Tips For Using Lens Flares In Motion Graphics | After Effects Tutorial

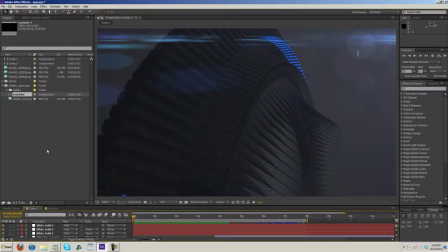[0:20]
What's up guys, Charles here with D2APDesigns.com. I'm bringing you another tutorial. Today's going to be an After Effects tutorial where I'm going to be discussing using lens flares in motion graphics. I got a tutorial request for this.
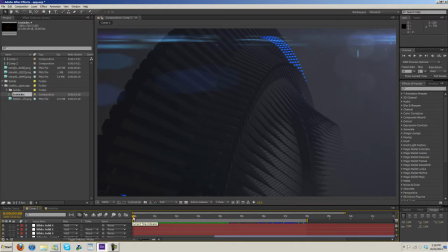[0:34]
Someone asked me to do a tutorial because they said they have a hard time getting lens flares to look good in their motion graphics. So I told them I would do a tutorial and help them out. So the first example here would be the recent intro I did,
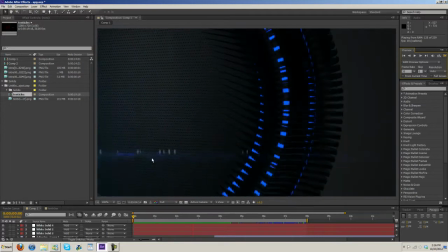[0:51]
and you can see there's a flare there, and then there's a flare there.
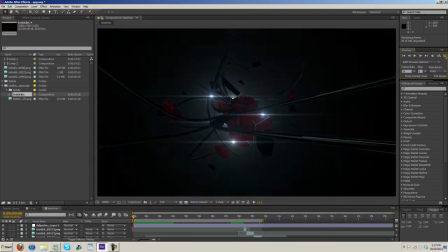[0:58]
And then the second example would be Chaos, which I did a while back.
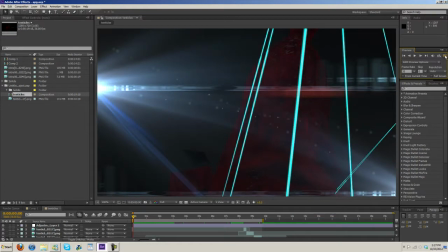[1:05]
It's got some flares in here, as you can obviously tell. So there's a couple things I do.
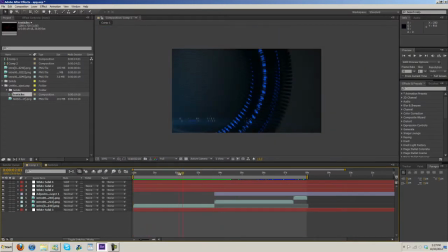[1:14]
First of all, I look at the footage and figure out the type of flare that would probably best fit this and what color. So, you know, come in here, open up your optical flares,
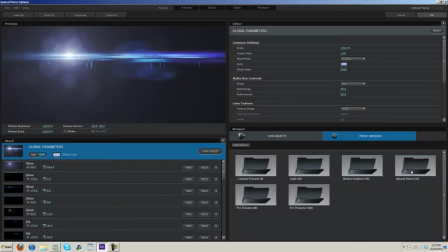[1:31]
and then you can custom build one or you can look through the presets that it comes with.
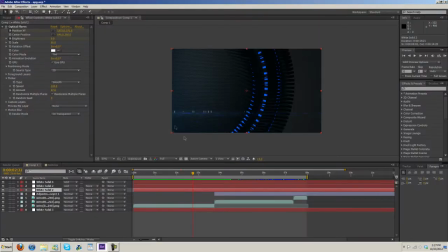[1:36]
They have some very nice presets. For this one, I felt like I was better off just having some long, kind of like somewhat scattered looking flares that aren't overly bright.
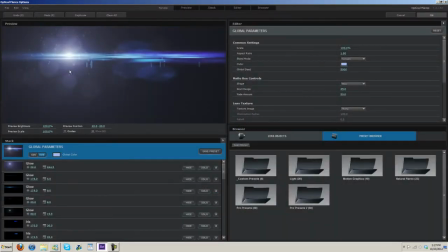[1:49]
So, you know, that's the type of flare I picked. I picked a flare that has these long,
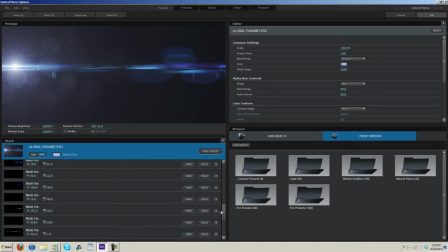[1:57]
I can't remember the name here, irises, these multi-irises and stuff.
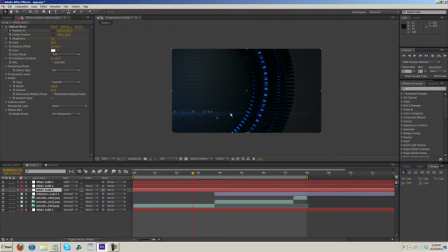[2:03]
I wanted something that would stretch a lot across the screen and that wouldn't be too overpowering. And then once I found the one I liked, what I did was the position of it. You can see, let's see here.
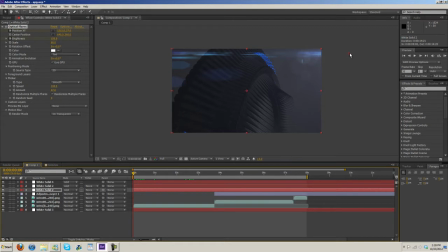[2:22]
There, you can see I centered it way over here. You know, I didn't want this real bright part to be anywhere on here because I felt like it'd be too distracting, too bright. So I had it drag out over here in this area,
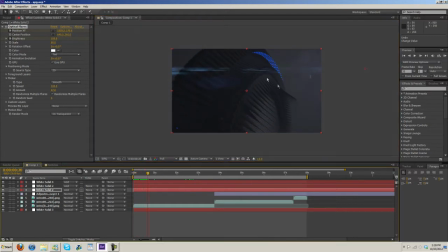[2:39]
and then I just animated it. And as it animated, it got further and further away, and it also went downwards. And as you can see, it kind of fades the further it goes.
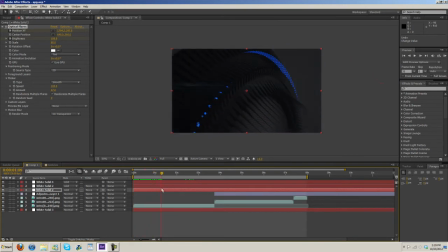[2:55]
So it's brighter and then just kind of fades out slowly, and then it switches to a new screen. And then I did pretty much the same for this flare here. Just keyframed it, and I don't know if I put a fade on this one or not.
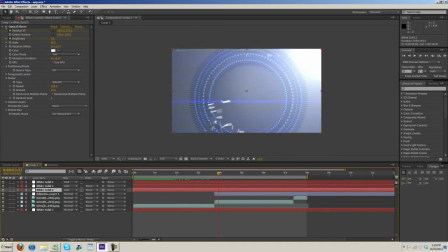[3:13]
I think it fades a little bit.
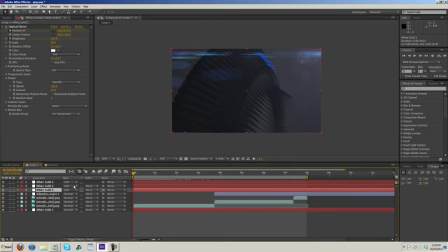[3:17]
So the other thing I did to help blend it in is I've actually got a tutorial on this that I've done before, but under the blending modes, if you don't have the blending modes up, hit F4 and it'll, you know, toggle between.
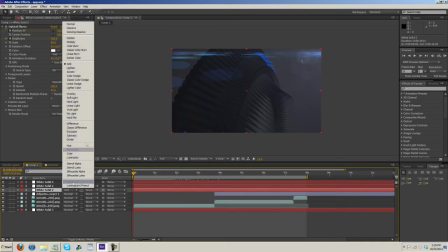[3:34]
Anyway, so pop up the blending modes, and what I like to do is I like to put them on add usually.
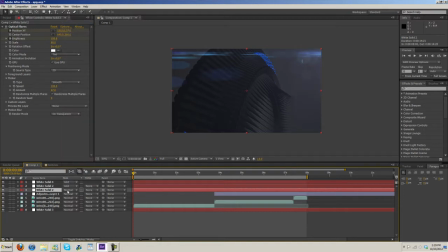[3:39]
A lot of people put them on normal, and it's fine.
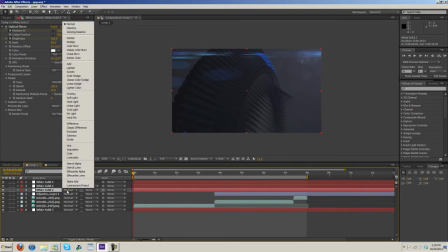[3:43]
In this particular case, it doesn't make too much of a difference, but personally, I think adds a little better.
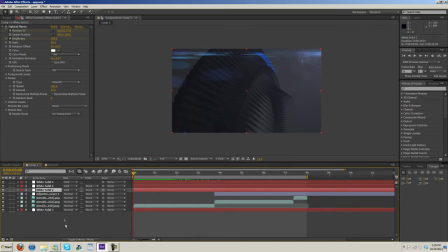[3:48]
I think it looks more natural. It helps illuminate everything more, whereas normal, it just kind of puts it on there and doesn't really do much. But as you can see, when we do add, it just kind of illuminates everything as if a flare was actually, or a light source was actually there,
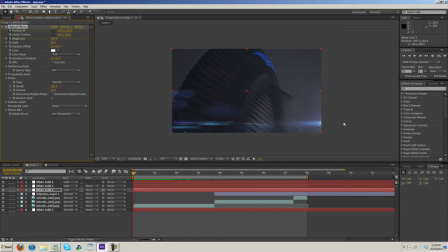[4:06]
causing some sort of optical flare on the lens and also illuminating the objects. So that's one thing you can do to make it look a little more realistic.